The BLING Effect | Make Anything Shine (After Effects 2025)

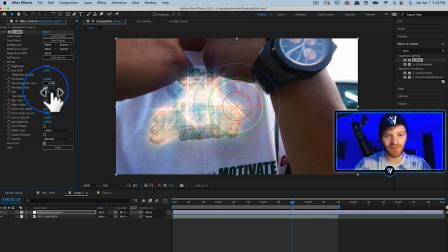(8:16)
So you can see as we decrease the size, it starts to look a little bit better, a little bit more cohesive with the jewelry piece.
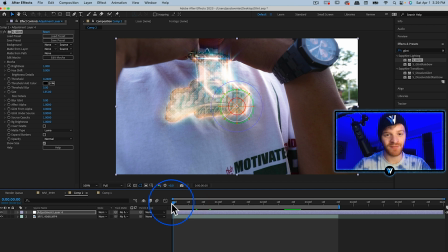(8:23)
So let's go ahead and come back here to the very first frame on our timeline, and let's start messing with the threshold and the brightness settings.
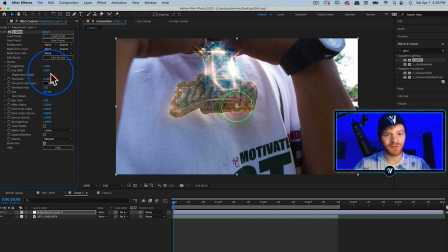(8:30)
So you can see there, it's just a little bit too bright at the top. I think we'll take the brightness down a little bit, but we'll take the threshold down as well. So it kind of has that shine to it here in the beginning. So again, I'm just gonna balance the brightness and the threshold. At this moment, what I'm gonna do is keyframe my brightness and my threshold values.
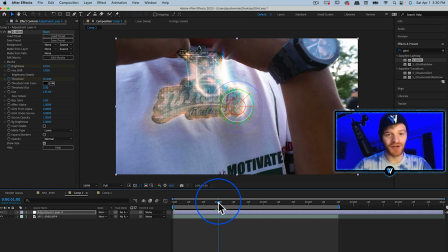(8:50)
We're gonna move about 1 second down into this timeline. Let's change these values. Let's decrease the brightness a little bit and increase the threshold so it doesn't have as much of a shine at this moment in time.
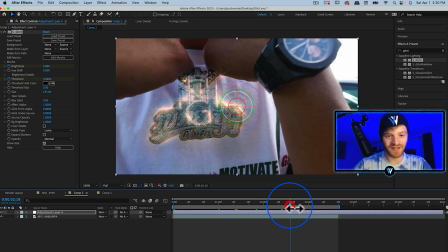(9:03)
Let's keep moving through this clip and seeing how this glint is appearing and then just making the adjustments we want. So if I increase the brightness and increase the threshold, what's gonna happen is you're gonna get less glint happening overall,
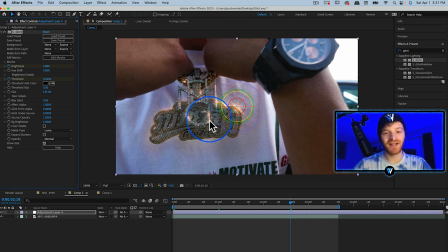(9:21)
but you're gonna have these more specific areas of the jewelry piece that start to get impacted. So if we decrease the threshold, we're gonna start impacting most of the jewelry piece. However, if we increase the threshold, we're going to impact less of the jewelry piece,
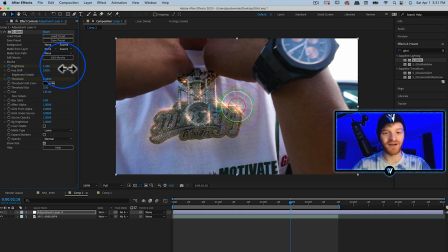(9:38)
and then we can customize the brightness of those little areas using the brightness value. So that's why I say play around with the brightness and the threshold, because you're gonna be able to get more detailed glints this way.
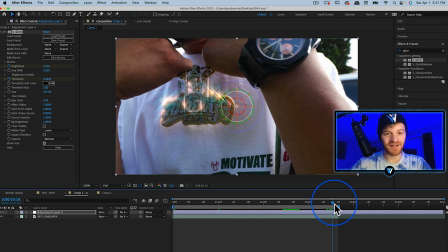(9:50)
Let's go like pretty much all the way to the end now of this clip, and let's take the brightness. Let's take the brightness down, and then let's decrease the threshold as well, so it starts to kind of get brighter again there towards the end.
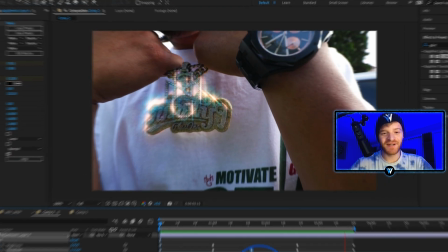(10:02)
Not too much. We don't want it to look too fake. All right, so as our clip now plays back, it looks really, really cool. This is a really dope effect. I've really fallen in love with using the S-Glint plugin. Unfortunately, you can't find the S-Glint plugin built into After Effects. You're gonna have to go download the Sapphire suite, which I highly recommend checking it out. It has so many great plugins, and they've really helped me elevate my quality of work. Maybe you're not looking to spend any money at all to sauce up your next visual, and if that's the case, I highly recommend checking out my free pack on venturevisuals.com. We have samples from every pack on my website, including light leaks, overlays, title templates, and more. So if that sounds interesting to you, definitely check out the video editing shop link down below in the description. I really enjoyed creating this tutorial. I think the S-Glint plugin is so helpful and so cool, and I know you guys are gonna benefit from using it. If you have any questions about this plugin or any questions for me at all, please comment them down below underneath this video, or feel free to reach out to me directly on Instagram at @venturevisuals. I love when you guys send me your own work and ask me questions, so feel free to shoot me a message. I'm extremely grateful for you guys allowing me to continue to build this video editing community. It's such a blessing. I appreciate everyone for checking out my video today. Until next time, I'm Jake Venner. Peace out.